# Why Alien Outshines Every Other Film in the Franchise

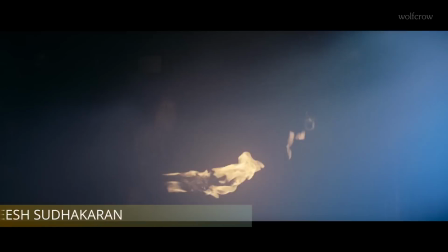0:00 The original Alien, released 45 years ago, is one of the scariest films of all time.
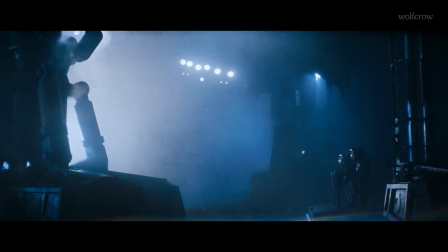0:04 Definitely the scariest film in the franchise, and in my opinion, it outshines every other film in the franchise.
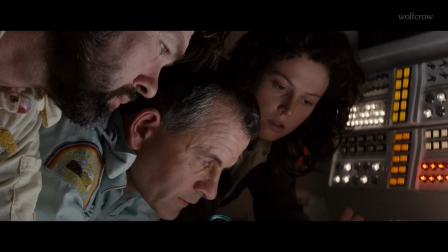0:11 Let's start with an interesting fact. Alien is one of the only two films in the franchise, along with Alien 3, to use anamorphic lenses.
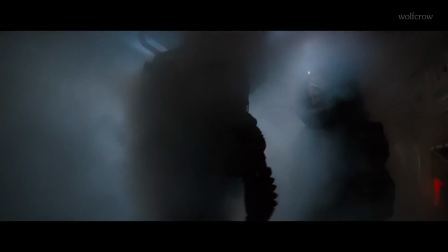0:19 While many people associate the anamorphic format with a cinematic look,
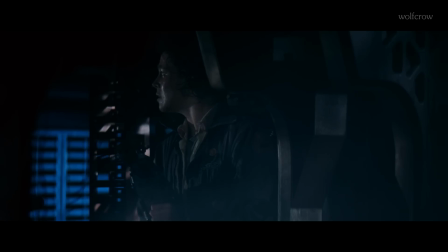0:23 it's actually challenging to create effective horror in this format due to its unique visual characteristics.
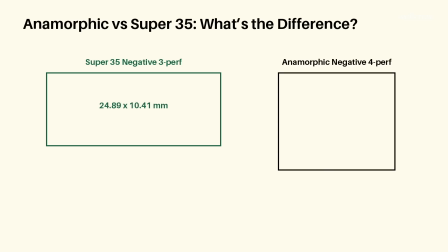0:29 Here's the difference between Super 35 and anamorphic 2.39:1, both when shot on film. Super 35 has a wider frame size. Anamorphic only uses 21.95mm horizontally, but a lot more of the vertical area.
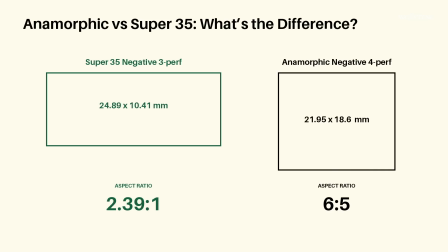0:44 The aspect ratio is 6:5. The image is compressed horizontally but not vertically, by 2 times typically.
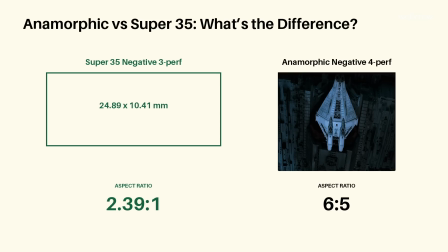0:52 If you look at an anamorphic frame, the image appears squeezed.
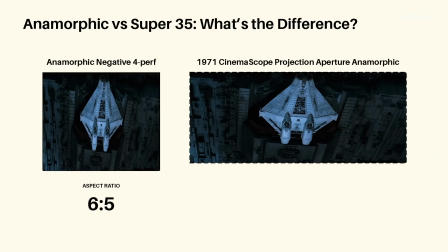0:55 Later the film is de-squeezed to a final aspect ratio of 2.39:1.
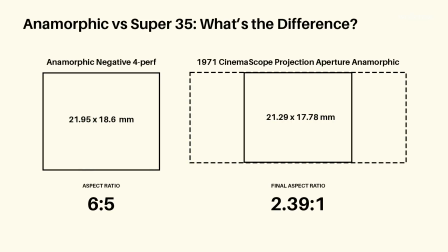1:01 Both formats have the same aspect ratio, but the image characteristics are very different.
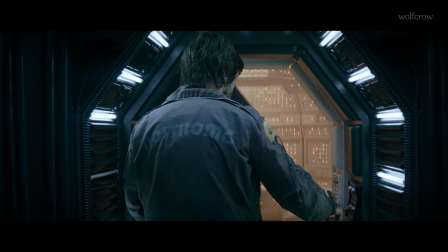1:07 Some people say the anamorphic format has more resolution than Super 35, though I'm not too sure about that.
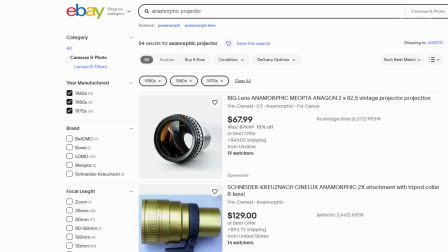1:13 CinemaScope, the commercial name for the anamorphic format, needs a front optical element on the projector lens to de-squeeze the image.
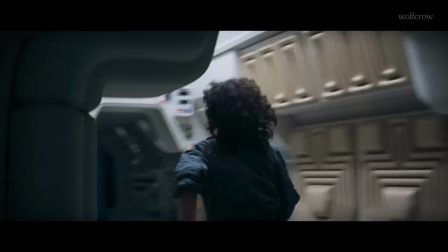1:20 Adding an optical element always reduces the image quality, and anamorphic lenses are never as sharp as spherical lenses to begin with.
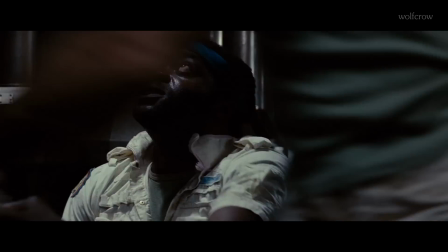1:28 My point is, sharpness is not why one would pick anamorphic.
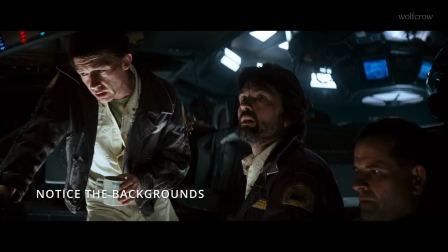1:32 It's primarily to get the compressed telephoto view on wider lenses.
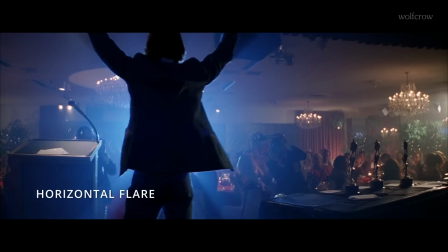1:37 Of course, the anamorphic format is also known for oval bokeh, horizontal lens flare, greater distortions, and shallower depth of field at similar apertures.
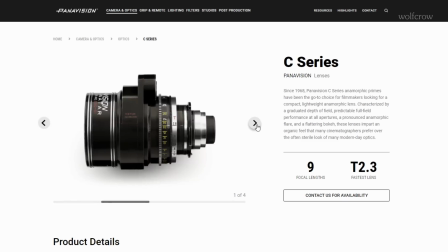1:46 In Alien, they used Panavision C-Series and the original Cooke-Varitol zoom lens.
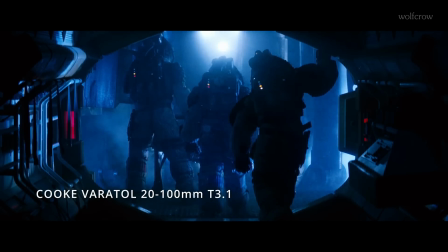1:52 The Cooke-Varitol, released in 1971, was the first zoom lens designed for professional motion picture photography.
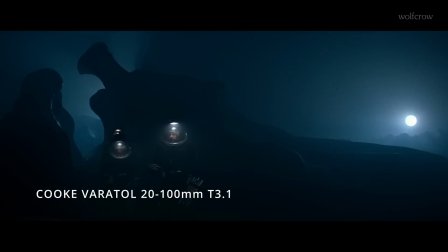1:58 It has a range of 20 to 100mm at t3.1.
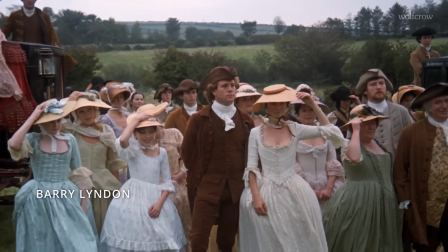2:03 Maybe you know this guy, Stanley Kubrick, used this very lens for his 36 zoom shots in Barry Lyndon.
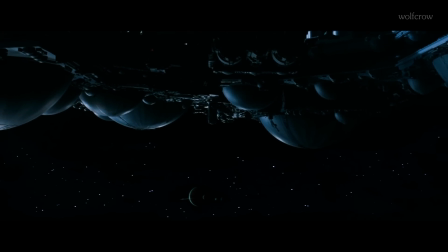2:10 Ridley Scott loves his zoom lenses too. How did all this help Alien?
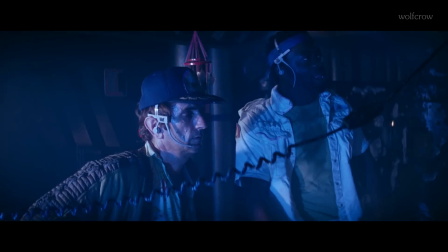2:14 The anamorphic format with its telephoto-like effect made the tight confines of the Nostromo spaceship feel even more claustrophobic.
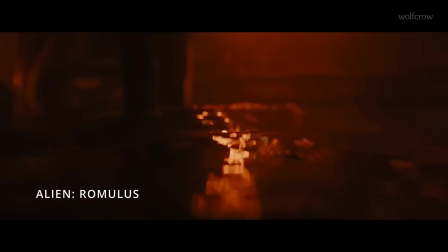2:23 If you compare these shots to those in the newly announced Alien Romulus, you'll see the difference.
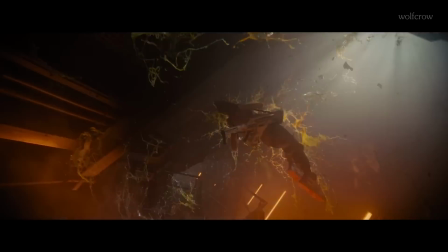2:28 The sense of claustrophobia in Alien is taken to extremes, from the tight confines of the Nostromo to the eerie exploration of the alien ship, and then back into even more constricting spaces.
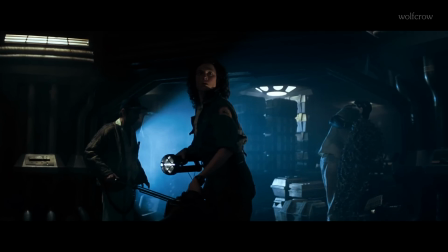2:39 The anamorphic lenses intensify our subconscious dread of these environments, much like telephoto lenses would. Ridley Scott, who has a preference for using telephoto lenses, uses this brilliantly.
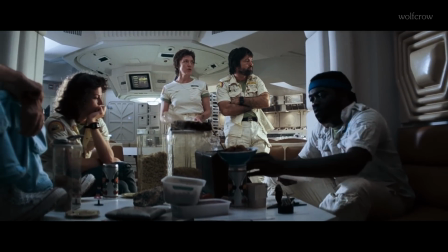2:51 In many ways, Alien looks the way it does because it was shaped by two individuals who had never made a narrative film before.
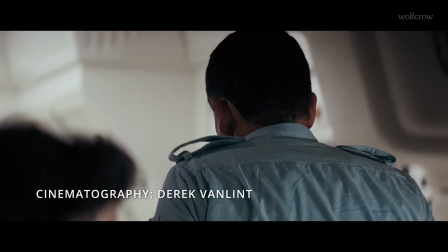2:58 Cinematographer Derek Van Lint, who brought a wealth of experience from his work in commercials, played a crucial role in defining the film's distinctive visual style.
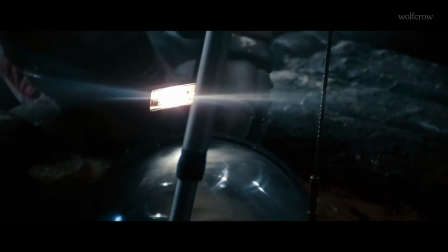3:07 Sadly, his work is overlooked when people discuss Alien. Van Lint often worked with a wide-open aperture, typically around t2.3 to t2.8.
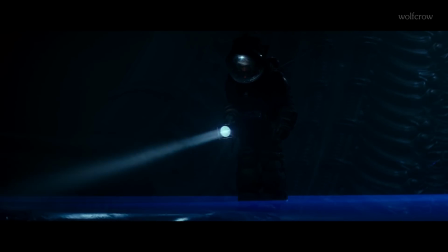3:16 This gave the shallowest depth of field and made the spaces appear larger in the background,
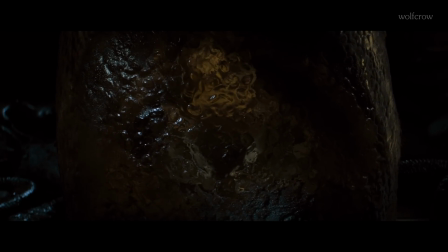3:21 which gives it the impression of being closer, thereby more claustrophobic. Viewers were constantly on edge, never knowing when or where the alien might appear.
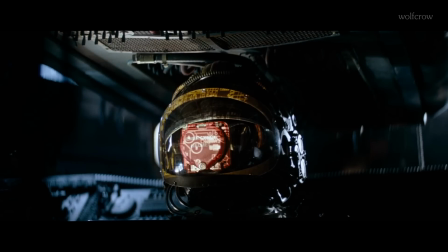3:30 The lighting in Alien is a masterclass in creating mood and atmosphere. Van Lint was known for his expertise in low-level lighting.
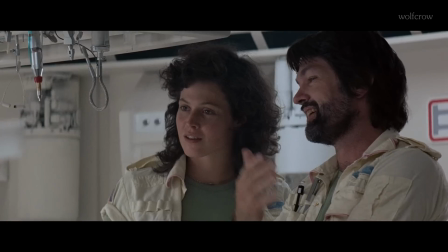3:37 The lighting design in Alien was revolutionary for its time, emphasizing a low-key approach from the practical lights on set,
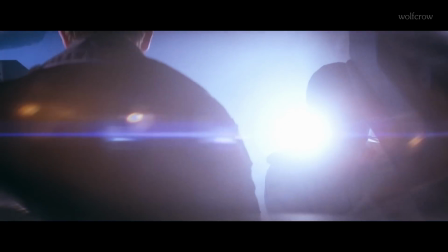3:44 which are then augmented by additional lights that created deep shadows and stark contrasts.
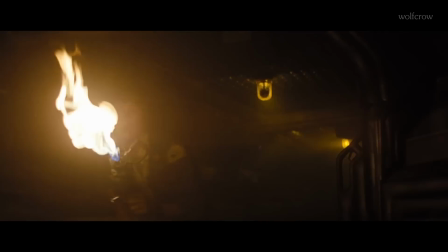3:49 One can't forget the flickering lights of the Nostromo in the climax. This lighting choice gave the film an alarmingly realistic feel, as if the ship itself was barely holding together.
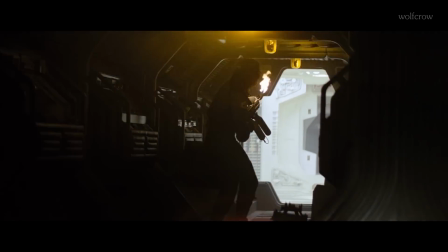4:00 The practical lights could suddenly fail, plunging the characters and the audience into complete darkness.